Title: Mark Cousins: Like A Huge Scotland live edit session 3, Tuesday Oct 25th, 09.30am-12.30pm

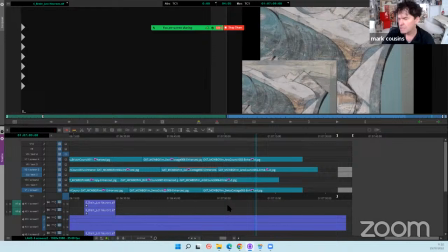(92:33)
They are in an in-between state, you could say, between description and geometry, day and night.
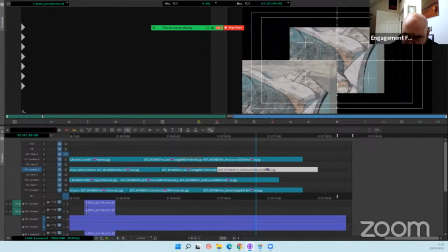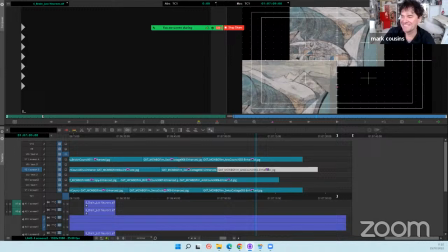(92:52)
That was probably rubbish what I just said there.
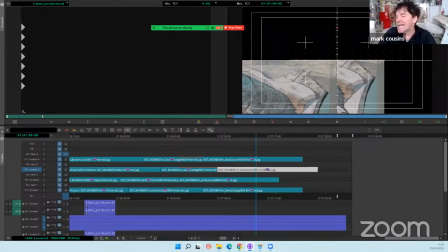(92:57)
But I'm filling time when Timo does his bit.
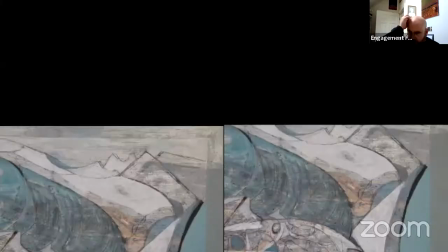(93:06)
That's quite nice. Too similar, you think? No, that's nice. I like having those two.
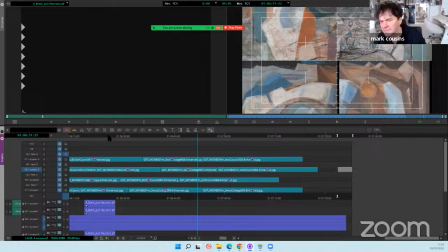(93:11)
Obviously, one's just a close-up of the other, but I think that kind of thing, again, that kind of, when you put those two, like both of them are close-ups, right?
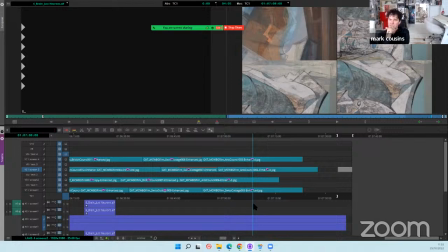(93:19)
But when you put them together, you think, makes you think, like, how close can we go in these pictures, you know? And if you go really close, do you see the pyramids of Giza? It's sort of, you know, do you start to see many little
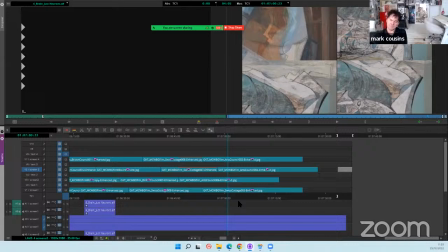(93:36)
alpine landscapes and horizons and things? And I think the answer is yes, you do.
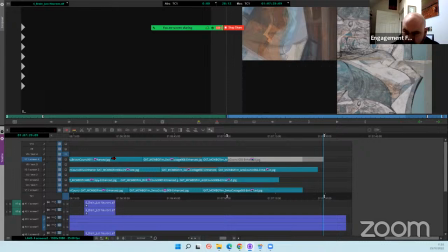(93:43)
Yep. Have you got any more favorite ones? Yes, I do. Right, now is the time because we're getting there.
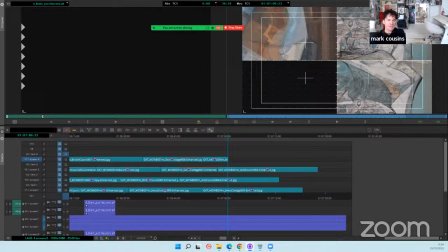(93:55)
Okay, good. Well, back in the London and Wolverhampton folder, right towards the end.
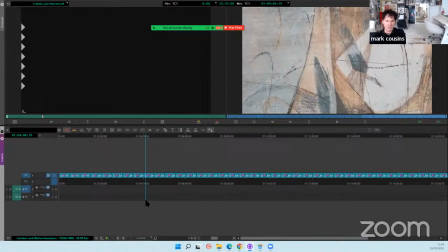(94:07)
Yeah, so after, if you go backwards from the very end, about the...
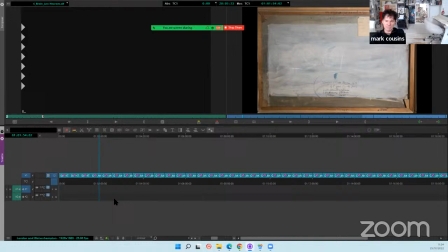(94:13)
Yeah, see that that one, I like it because you can see the texture so much, Timo. And the one before it is... This one, yeah? No, not the back of the canvas, sorry.
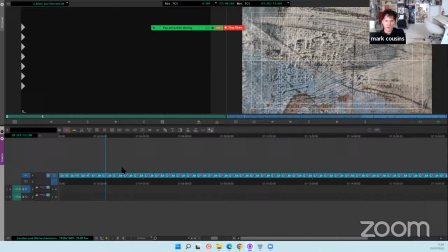(94:25)
The if you go, that one is very good. Yeah.
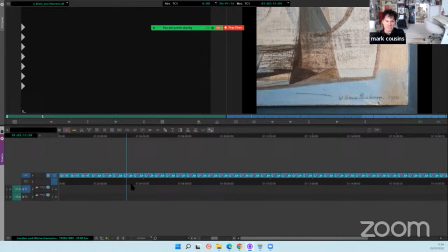(94:29)
And the one before that and the one before that, they're all very good.
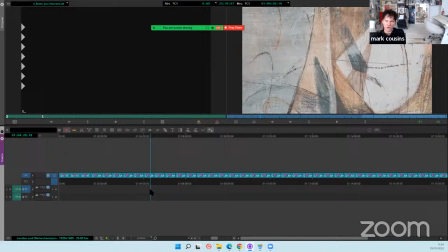(94:34)
They're particularly sharp. So any of those, you know, all of those are good.
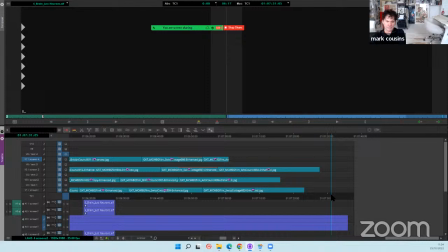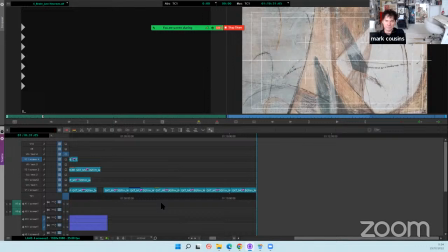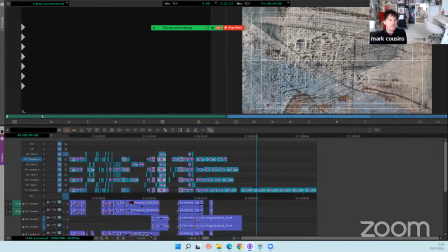So hungry.
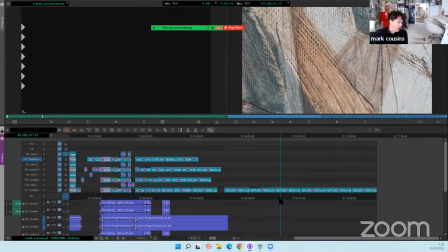(95:09)
And I've got almost no food in the house either. Well, you live in a very isolated place, I'm sure.
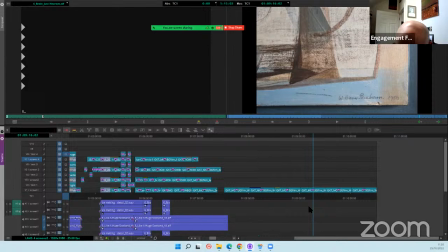(95:24)
I used that one before. Oh, did you? Okay. I used these three already.
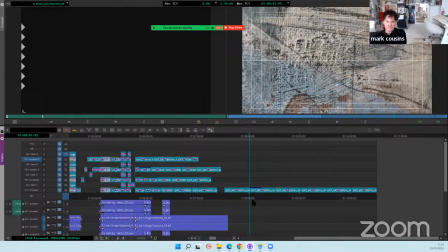(95:30)
Oh, did you? Okay. Well, then.
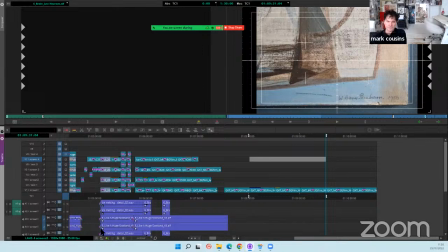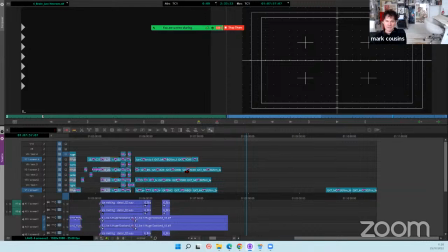(95:42)
A little earlier in that, there's some very turquoisey ones. I don't know if you've used the very, if you go backwards from there.
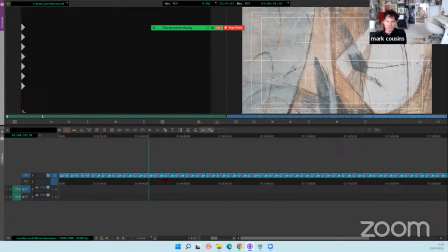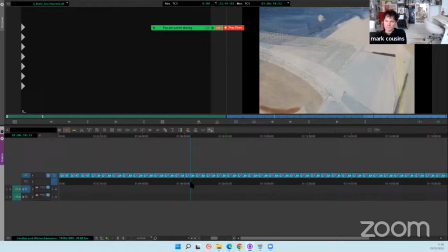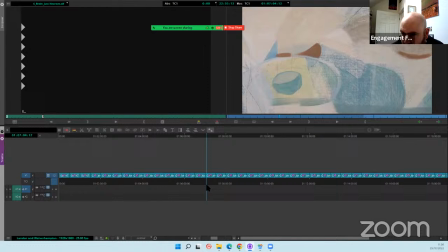(96:00)
I like that. See, no, I was talking about nighttime. Look at how night, that looks like. Oh, yeah. Isn't it?
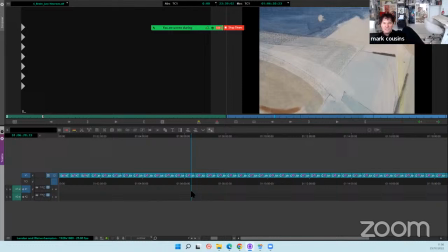(96:07)
Let's avoid the circle-y ones because we need them for later.